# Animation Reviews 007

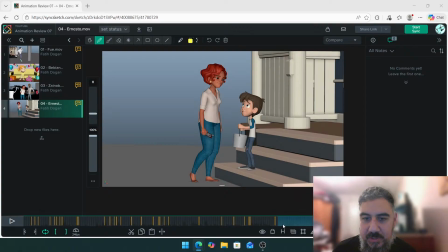5225s
Okay, let's take a look at your last section, and then that should be all, folks. Let's see. Okay, so there's lots of cool stuff here.
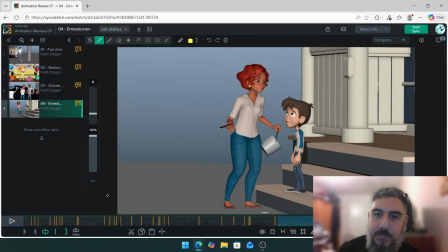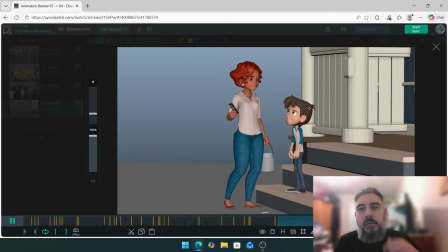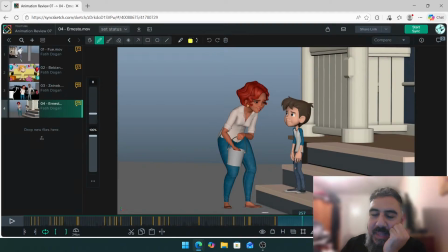5245s
I like that. This spacing feels a bit big. I like the fact you have bigger spacing.
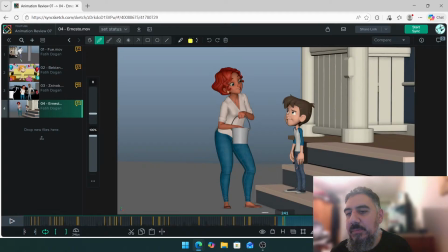5263s
Oops, let's get rid of this. It's just a bit much. I think you just need to pull back a little bit. It doesn't mean you can't be big spacing. Big spacing is fine. It's just when it's too much. Yeah, there. These two. And then you just stop very sharply there.
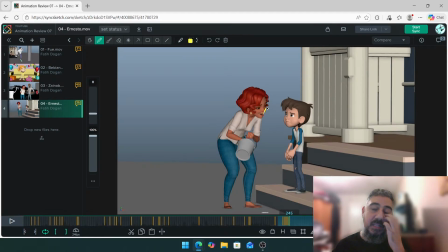5281s
So if you have big spacing, that's fine, but you need to gradually get bigger. And when you are stopping, if you just stop very abruptly, it will just feel like the mechanics are a little bit off. So you've got the right idea.
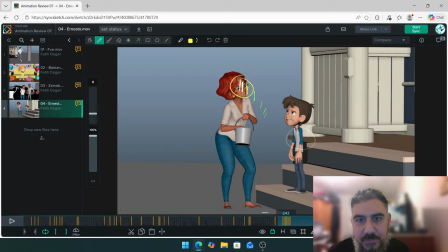5297s
See these guys? So that's fine. I would say even that's fine. These two are very big. So maybe for this one, I would have it like slightly less.
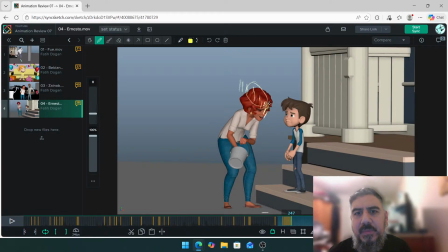5311s
That one there, and then start to come into these around there. So it just feels like the slowdown is very abrupt, and one of these two are too big. So I think you could just like work and massage that area of the shot a little bit more.
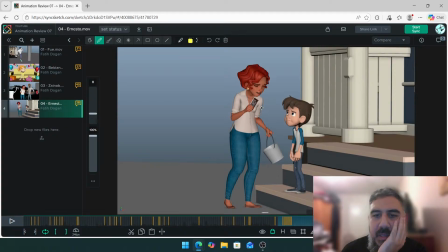5326s
But yeah, everything else after that, I think is cool. One thing I can say is the looseness of this bucket can be better. I think you've got it to a good level, but
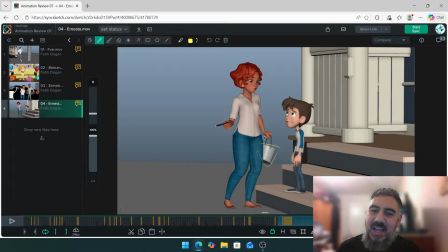5341s
yeah, for example, I see this bit moving around, which is nice, but I would expect this bit to, the handle will be flopping around as well, which means now you have to have it rotate from here, and then the bucket would, drag behind and then do this.
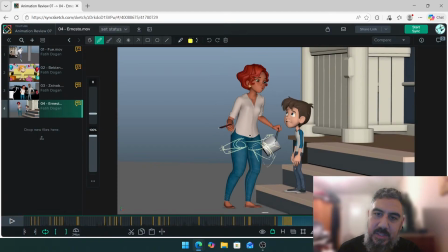5363s
So I don't know if you want to do that, but for example, when you do this, I would expect the handles to be there, and then there. And then the handle goes there, and then the bucket's still doing this, and then the bucket goes there.
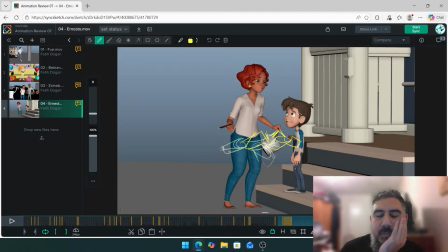5378s
You know what I mean. Don't make me say it.